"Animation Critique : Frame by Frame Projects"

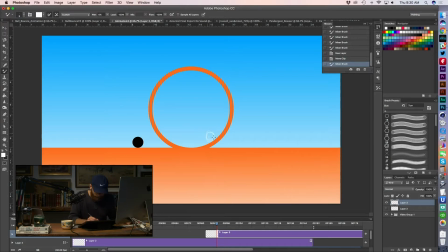So it's like if the ball had this frame, let's say we're starting to like get a little stretch a little more stretch then kind of slow
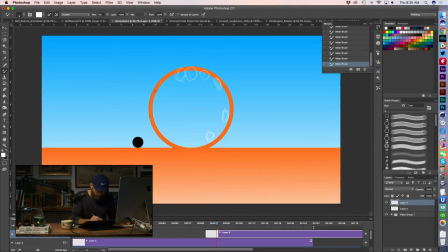then slower frames close together then further apart then further apart and then maybe even further apart there to go off this direction so right if the spacing is far apart
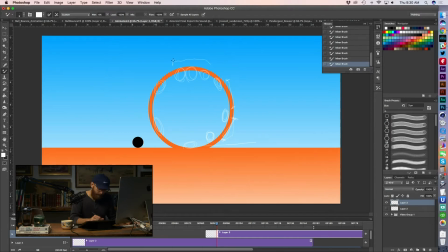like it is here, and then kind of a section of having it closer together. That's when we can get fast, a little bit slow, and then back to fast again. So just that contrast. I think another way of approaching that is the principle of exaggeration,
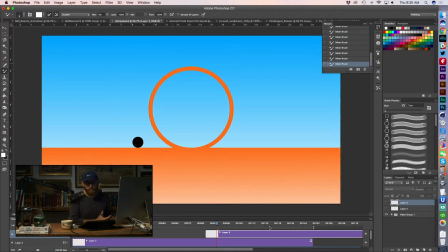which is, you know, when you watch old cartoons, things are super exaggerated. You know, Wile E. Coyote runs over the edge of the cliff and hangs there for an unnatural amount of time before, you know, his legs go and then he stretches to this incredible degree.
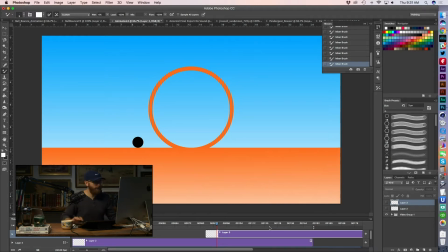The idea that in animation, exaggerated things, exaggerated timing is more appealing to watch. So we come to another animation principle, which is appeal, making something that's visually appealing.
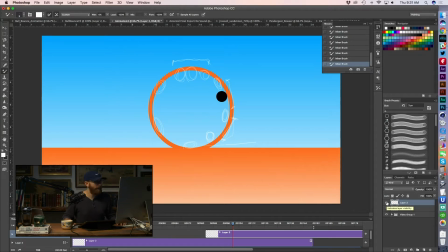And I think the spacing, just by eyeballing it, I won't go through and draw over it again, is just a little bit linear on the spacing. It's a little conservative. I think maybe a little faster in, slower at the top and faster out would be even more appealing.
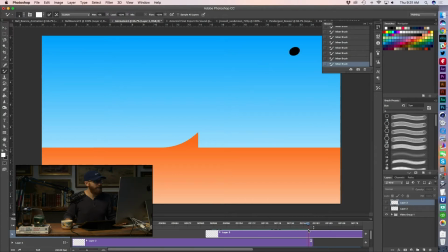And then here your timing gets really, really aggressive, which I like, but it definitely feels a hell of a lot different than the rest of the animation.
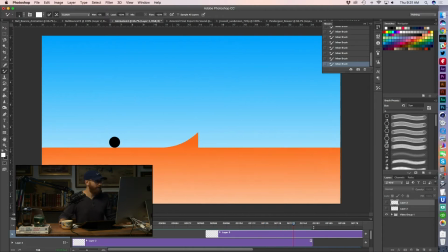So let's go ahead and see if we can hit play. So we saw the issue at the front, and then at the very end, he just flies off the screen.
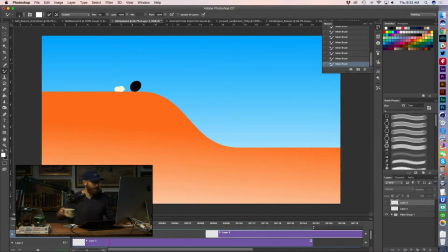It's almost hard to even keep your eye on it.
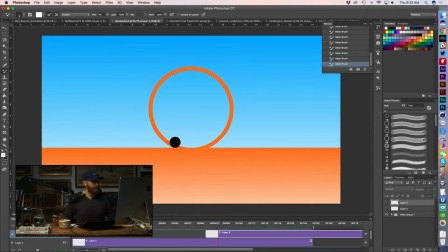So that's probably just like a stylistic question, too. If you're creating a piece, if you're creating an animation, establishing for your world what the timing is, I think, Travis, it feels a little, like in some areas, It feels really slow and conservative in some areas.
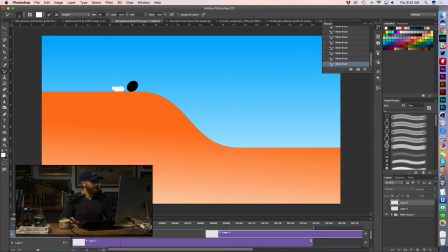Like at the end, it just feels super, super fast. So just even that kind of watchability aspect
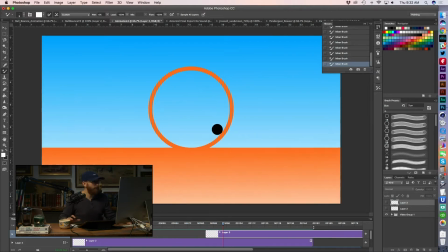of trying to keep some consistency to your world in that regard is just another good thing to think about.
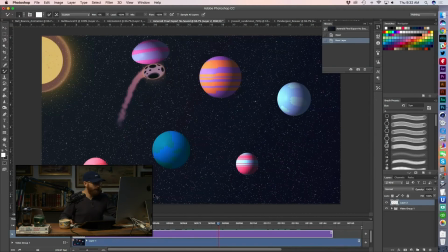But Travis, good job. Really enjoyed seeing your animation here. Let's see, I don't want to get this wrong.
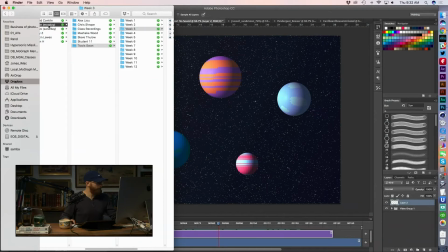This one belonged to, I believe I was in Steve's. but I think this is Cameron's,
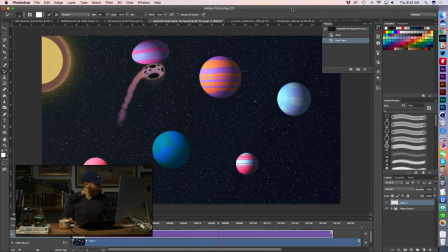yeah, Cameron Fair, doing some stuff here with the planets.
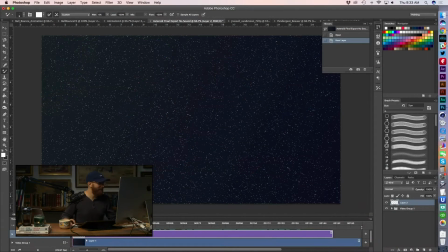That's awesome. Digging it, digging it. Let's go ahead and take a look. Got the full stars in the background.
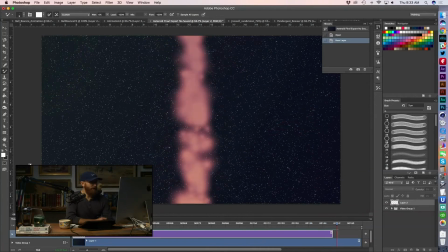Super duper cartoony.
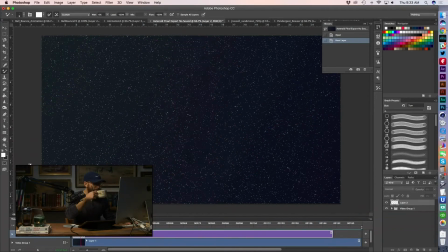These look like some straight up 3D objects here.
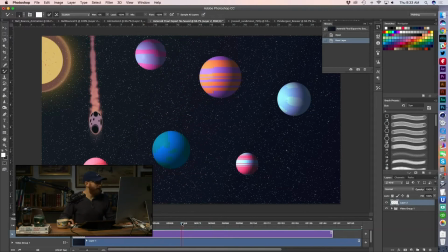Okay. Just by eyeballing it, I think I'm seeing some pretty good arcs. And let me just kind of eyeball it here. Seeing some squash and stretch. And again,
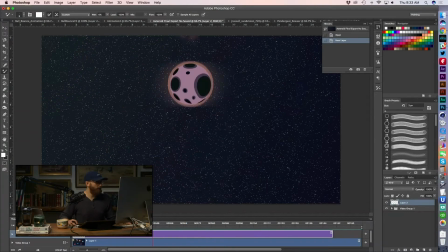we're getting into the same issues that we see a lot with people doing some of their first kind of animations like this.
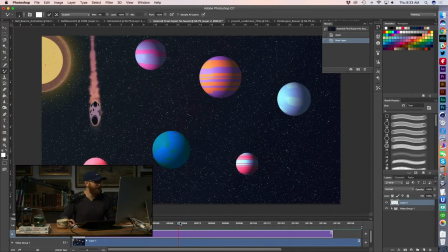Now, this is super playful, and I really like Like, I'm really digging how playful this is and how kind of squashy the planets are.